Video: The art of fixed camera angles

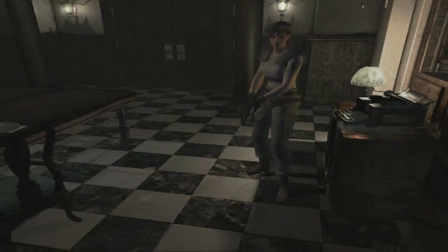(0:00)
Okay ladies and germs, I'd like to make a video about the art of fixed camera angles in video games, more specifically in survival horror games.
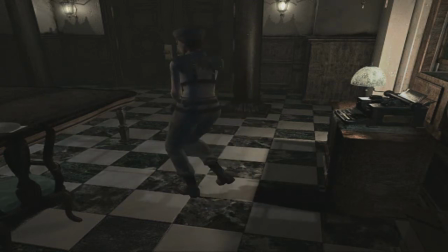(0:14)
I think fixed camera angles have become less nowadays.
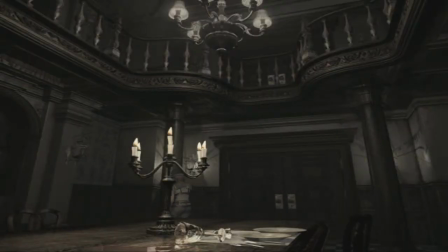(0:22)
They are a very big missed opportunity.
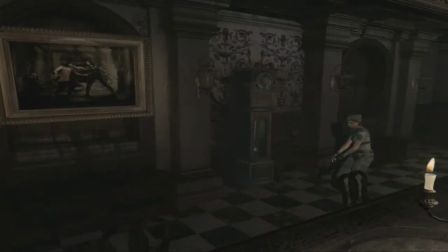(0:27)
And nowadays we're seeing more and more first person runaway games.
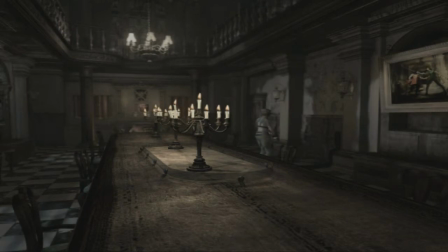(0:34)
All these old survival horror games for the PS2, GameCube, PS1,
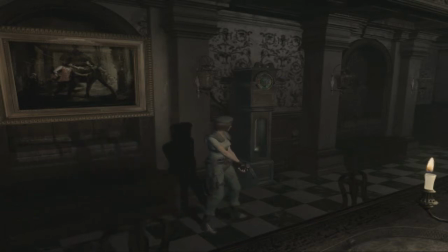(0:41)
even more consoles from the past utilize the fixed camera perspective which is, as you can see, the character here, Jill, is moving around and the camera is placed from a distance away,
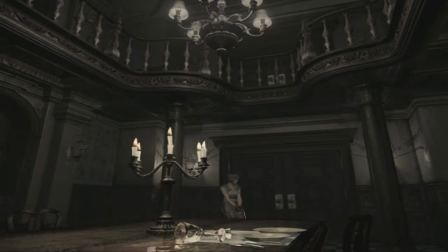(0:58)
pointing in one direction. and you can see the characters moving about. I can't control the camera myself, however.
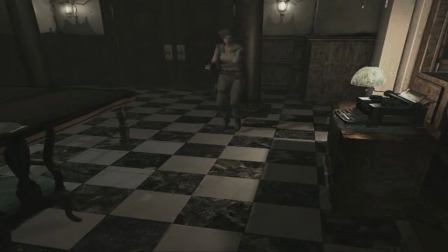(1:06)
So in this video,
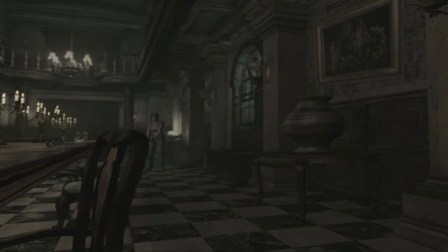(1:08)
I want to discuss the art of telling a story in a game using fixed cameras.
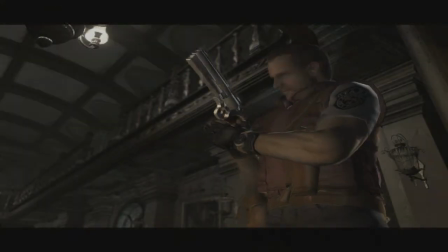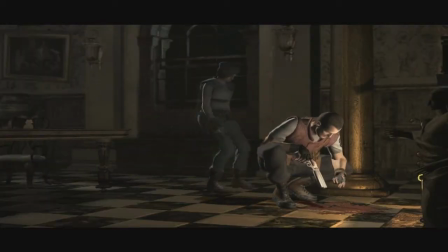(1:21)
Even in this cutscene, the camera stays perfectly still, as you can see. It's not moving about in a cinematic style, it's static and stale.
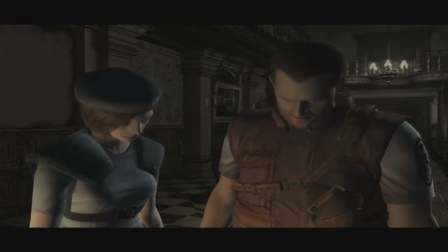(1:35)
And I think there's a hidden art in this presentation of storytelling in video games.
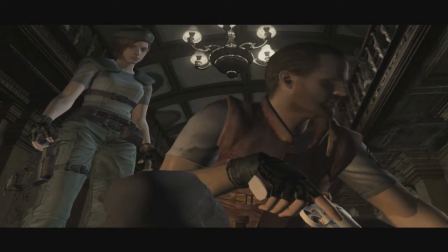(1:44)
And in my opinion, for survival horror games I think these fixed camera angles are
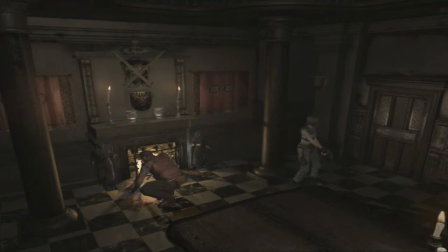(1:51)
actually better than first person and third person. and I'll explain why.
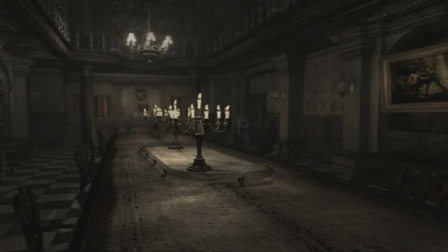(1:59)
Firstly, in this shot, what comes to mind is you see the candles there in the middle, and you see the chandelier at the top, but as I move my character, you can see the shadow move across the wall.
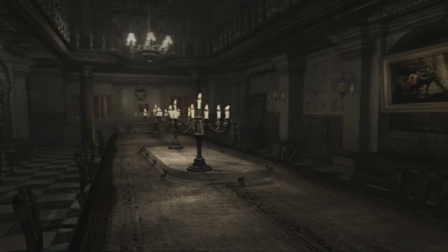(2:17)
It looks very creepy if you ask me. And also, So the table itself is quite long and the camera is placed to give the impression that the table here is actually longer than it is.
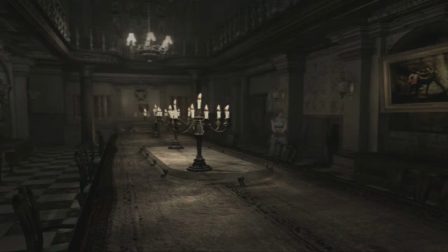(2:37)
And it's all because of the camera is placed in this location. Also you can see a picture there to the right of the screen.
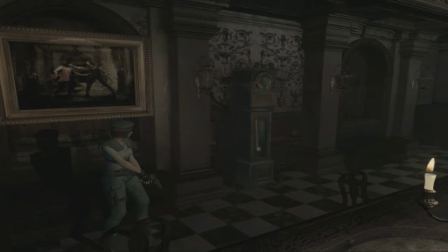(2:48)
So you can draw your eyes to places you may not see if your perspective is from the character's eyes.
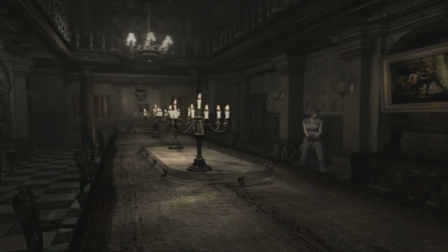(2:59)
Now as you can see, as I move forward past this picture,
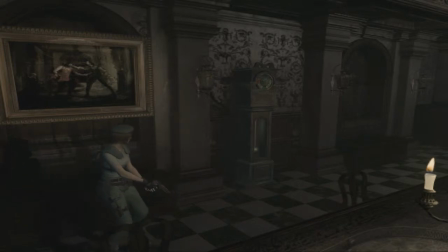(3:05)
the camera will shift facing this clock. Subconsciously this will tell you this clock must be important because the camera is pointing at it.
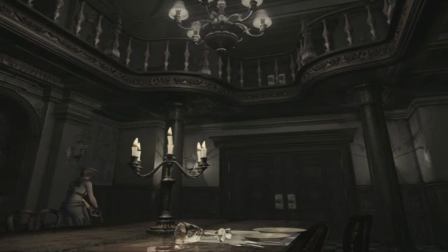(3:20)
Now if we move forward, as you can see, this image alone tells a lot of stories. You can see the broken glass on the table there,
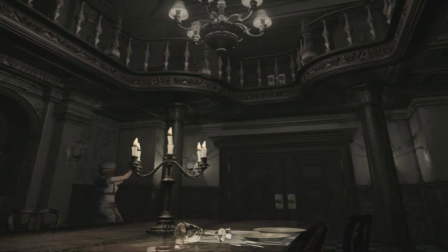(3:36)
you can see the chandelier above and also the first floor. It can give you a hint that you may be going there soon.
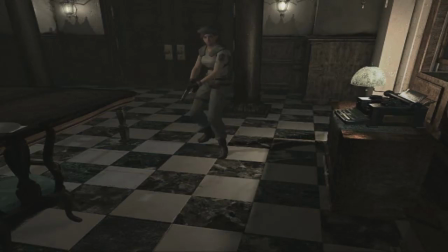(3:48)
It's amazing how changing a camera angle can tell so much within one scene.